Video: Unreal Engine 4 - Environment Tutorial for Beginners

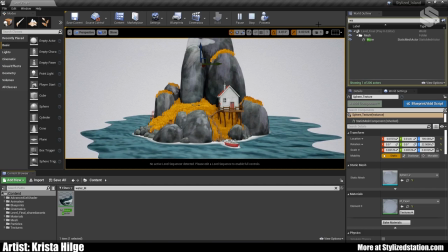(26:22)
To quote you know the great Bob Ross, it's kind of a matter of getting happy little accidents sometimes and I used various normals until I got the effect I was looking for and that's how I did this water oh
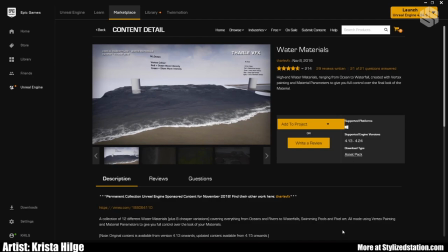(26:41)
and I do want to quickly point out one more item that's available in the epic marketplace and that's water materials and it is fantastic now
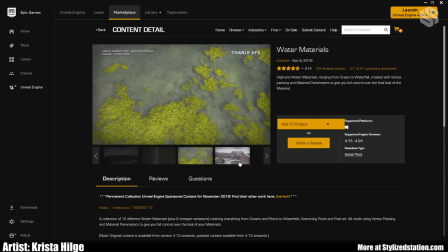(26:52)
I think they do have one stylized water example but no
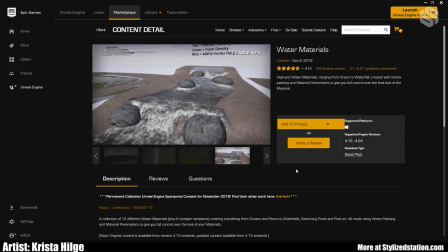(26:59)
matter it's super helpful I recommend if you're looking to make your own water even just downloading it seeing how they set up the more complicated water materials and it's very informative as to how one would set up a more complicated water shader and can still give you good some
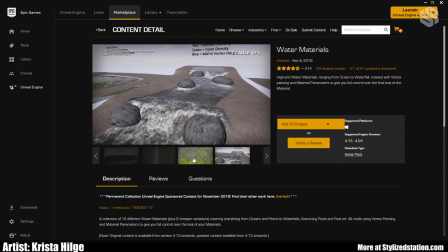(27:19)
good ideas when making your own stylized water so yeah so
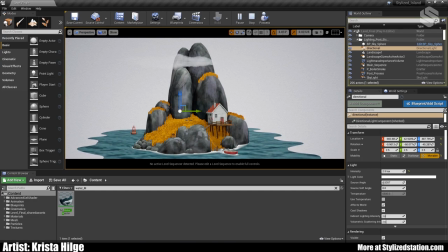(27:26)
I'm just going to end things by talking about lighting and a few of the other just key features that make up the scene the lighting is just I just added a directional light just intensity 2.5 the
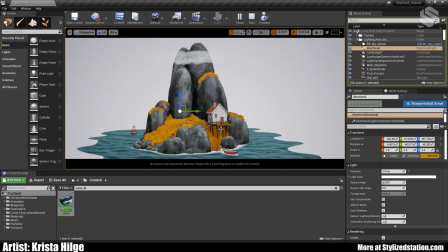(27:42)
one thing I just wanted was getting a shadow here underneath the underneath the house it's slight but it's one thing I was going for in addition to just having a distinguishing shadows or variations in the in the grass beyond
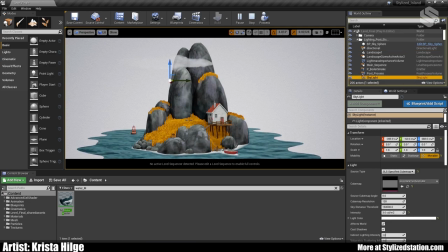(28:02)
that it I there is a skylight just gray dark texture cube added to it intensity 3 just to help brighten the really dark areas yeah and when it comes to the post processing.
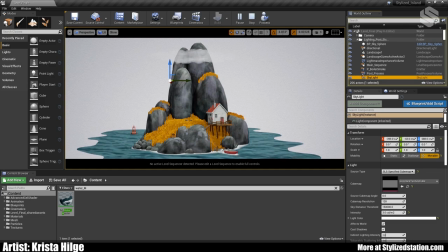(28:25)
There's really nothing to it other than I did play a bit with the contrast and the saturation of the scene. There's just some slight bloom also added, ambient occlusion.
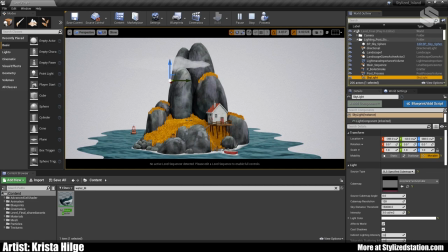(28:39)
But I think for me, what is really important is when doing stylized pieces is again, and I know I've said this but emphasizing simple so I I did consider adding a cell shader I didn't end
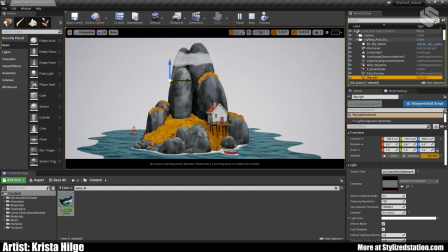(28:55)
up doing that I just felt this kind of work best and yeah I think that's pretty much it oh the yeah I did end up importing the animations of the boat and the buoy here.
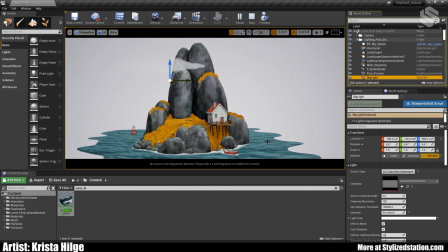(29:14)
Yeah. So those are just animated in Maya and it was just kind of a quick and easy way to,
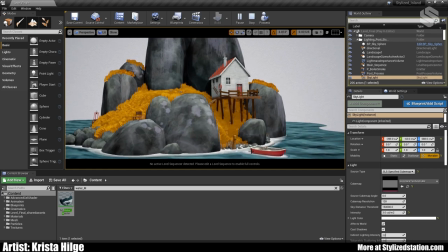(29:21)
to, to bring in the animations. So you can see that actually the, the rope itself as well is moving slightly along with the boat.
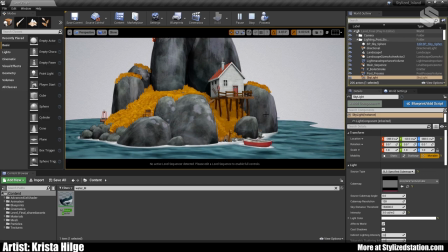(29:30)
Um, so that was just kind of rigged up quickly. And, uh, again, just a very simple animation.